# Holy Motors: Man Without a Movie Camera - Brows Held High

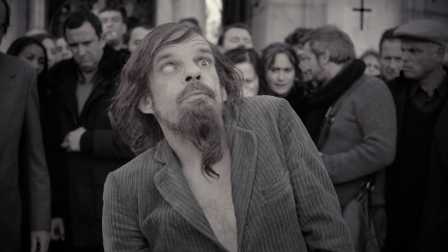256s
It's film. We're in the world of film.
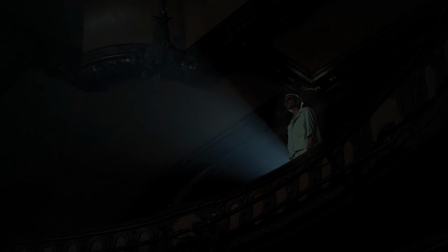261s
I should have picked up on that from this cut, from the sleepwalker to the girl in the window.
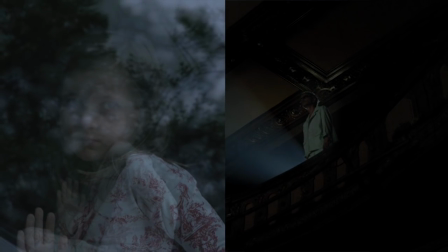266s
From his eyeline, we see her looking back at him through a window.
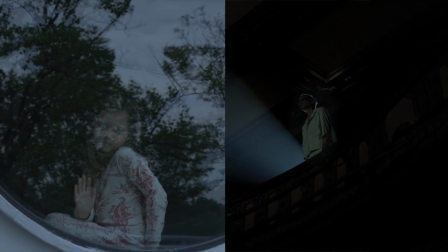271s
Clearly, she's on the screen he's watching. The movie is awash in cinephilic in-jokes.
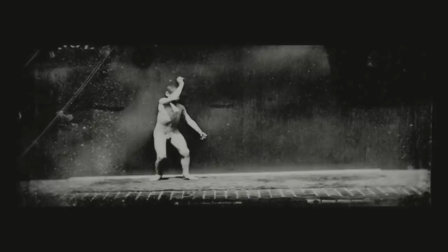279s
He inserts clips of early motion photography, simple acts of movement.
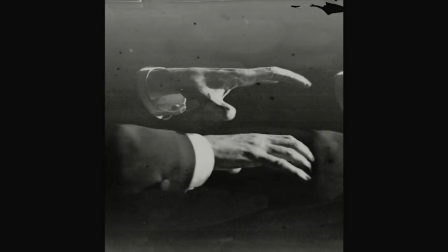283s
The a basic magic trick that all film is built on.
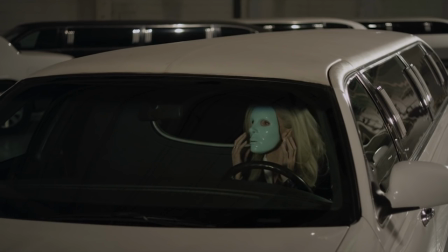287s
Oscar's driver, played by Edith Scobbe, exits the film wearing a blank mask, referencing her own famous role in Eyes Without a Face.
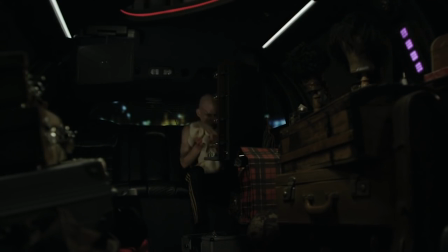295s
And about halfway through the film, Oscar is visited by a man, likely his boss.
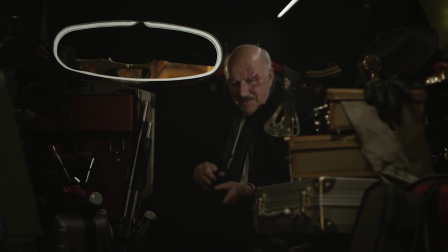302s
The man is played by Michel Piccoli, and Carex uses him in much the same way that Tarantino used John Travolta,
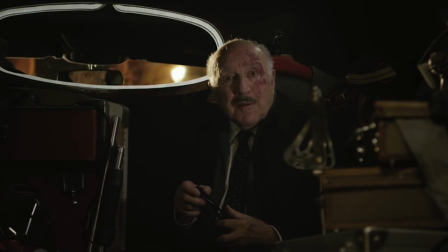309s
calling attention to his status as a screen icon.
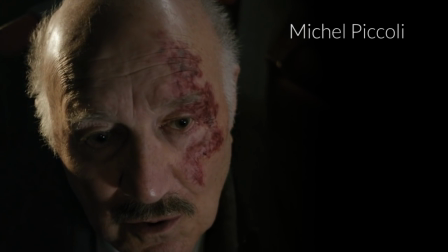313s
Over his six-decade career, Bacoli's worked with René, Godard, Varda, Bunuel,
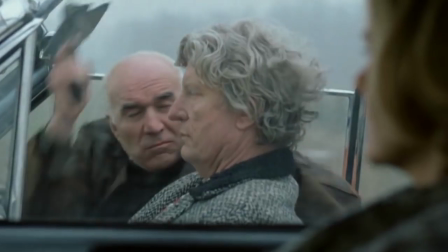319s
Hitchcock, and Carrick's himself in the 1986 film Mauvais Song Bad Blood,
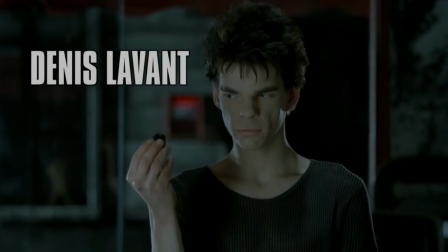326s
where he co-starred with a young actor named Denis Levant. Oscar.
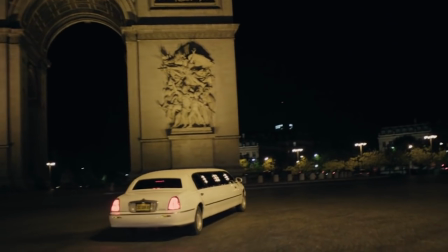331s
I should have clarified, most of the in-jokes are to Léos Carrick's own career.
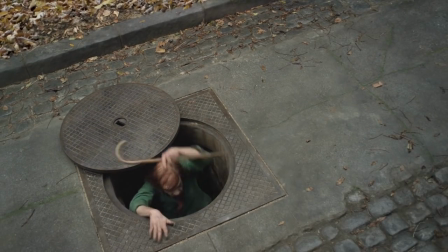336s
There's the Bacoli-Levant connection, plus there's this character, which Levant and Carrick's created for a segment of the film Tokyo.
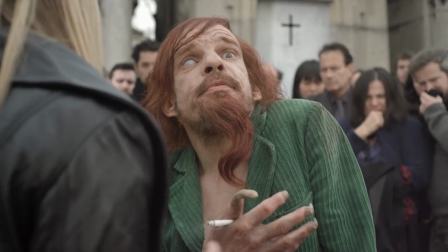343s
His name is Monsieur Mert, and he's just adorable.
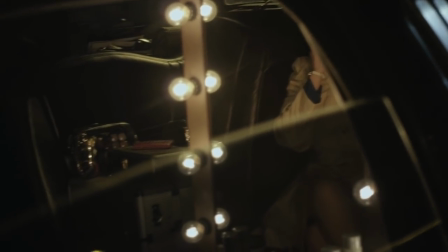349s
And there's a third, Myst connection.
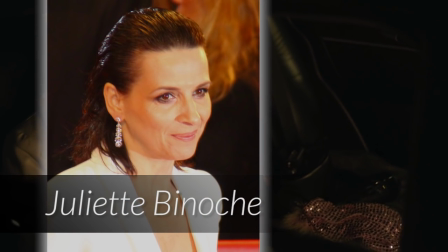353s
Carrick's originally wanted to cast Juliette Binoche in the role that would eventually go to Kylie Minogue.
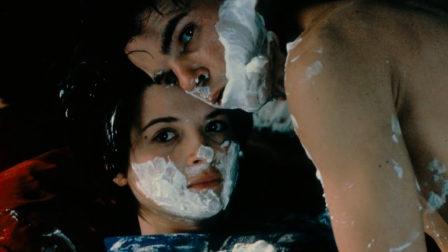359s
It would have been a reference to their co-starring turns in Bad Blood and Lovers on the Bridge.
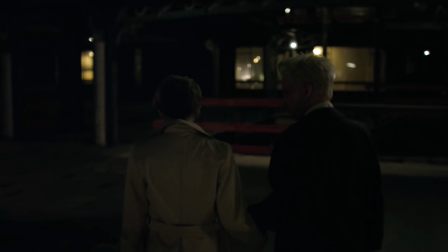364s
But Binoche dropped out, and it was rewritten. though you can still see the original intent of that casting.
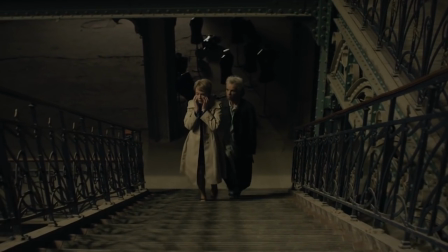373s
It's a scene about reunited former lovers.
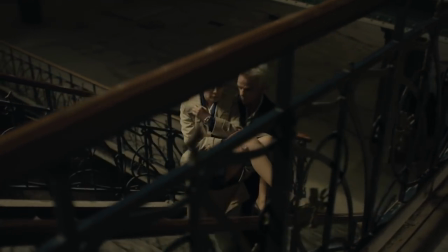381s
The actual act of filmmaking can be a very hermetic, lonely gig.
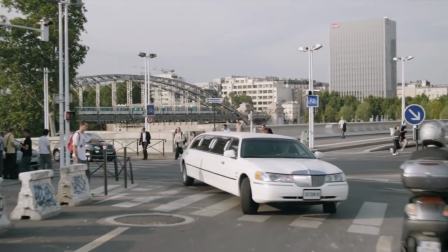387s
Go to a location, do some nonsense there, leave. And it's been that way since the silent era.
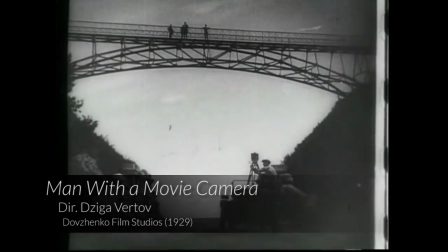394s
In fact, Holy Motor's best companion piece might be Man with the Movie Camera.
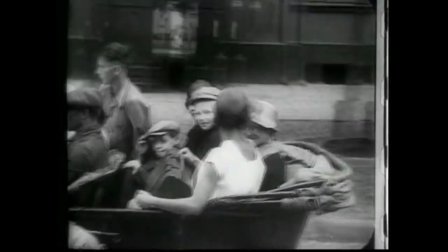399s
A lone artist going through a city, getting acts, capturing beauty.
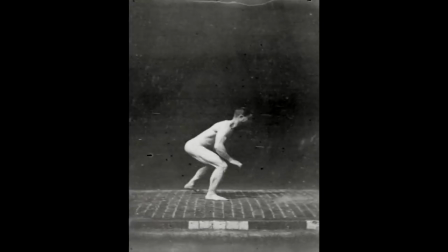404s
But of course, there's a big difference between then and now.
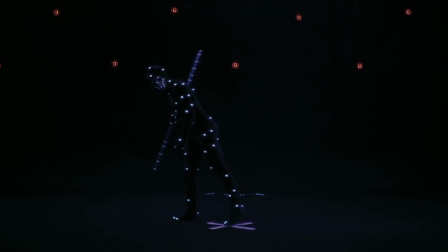I love this scene. Levant is doing motion capture. He leaps, he fights. Strange CGI magic, but stripped of actual CGI. But it's still a perceptive statement about CGI. Look at the final render of Smaug in The Hobbit.
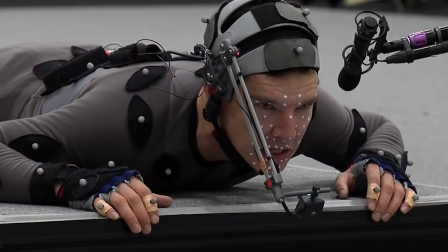438s
But compare that performance to watching Benedict Cumberbatch live on camera.
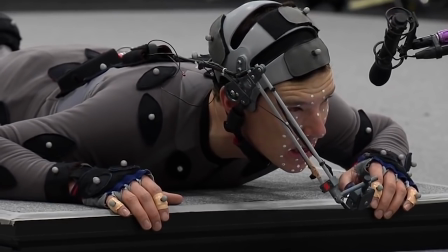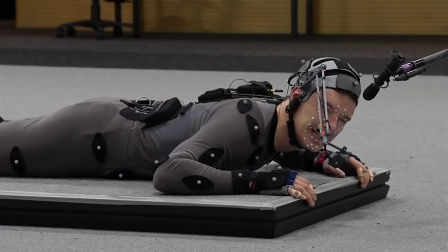454s
It's riveting.
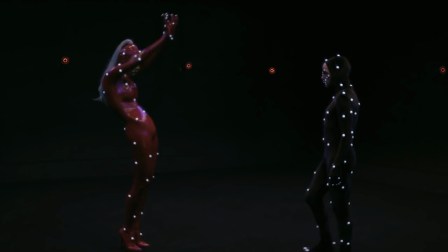456s
For Karek's, the process of making CGI is more beautiful and more wondrous than the actual CGI product.
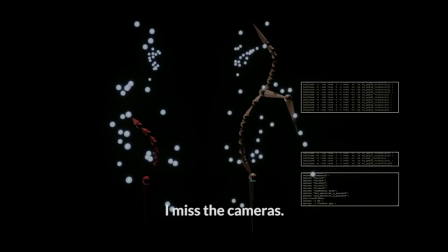464s I regret the cameras.
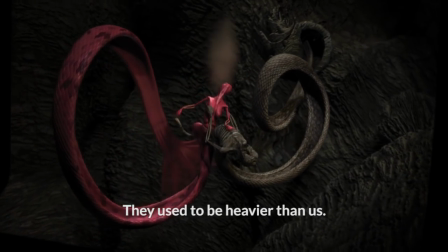467s When I was young, they were more long than us, and then they became smaller than our heads.
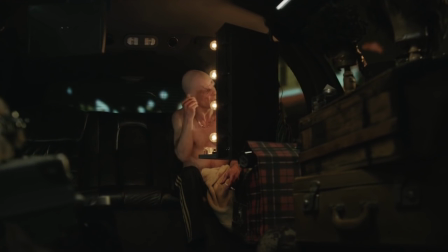475s Today, we can't see them anymore. So, yes, I have a lot of trouble at all.
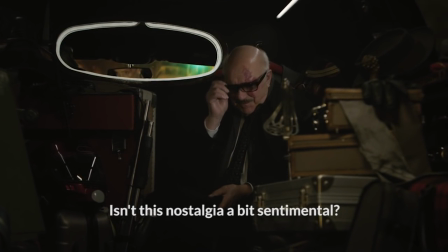481s This nostalgia is a little sentimental, right?
In fact, Carrick seems frightened by digital filmmaking.
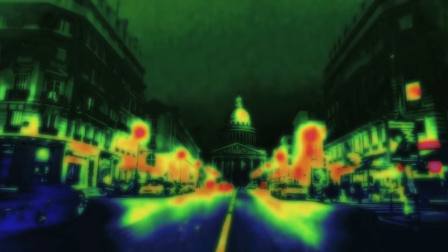487s
Oscar looks out of his limousine window, and the screen shows new ways of looking at the world.
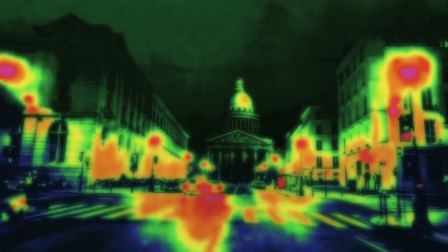494s
thermal vision,
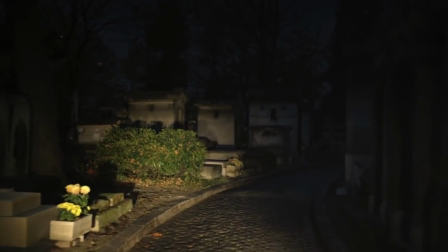496s
night vision, and finally a graveyard, rendered in a moshing digital glitch.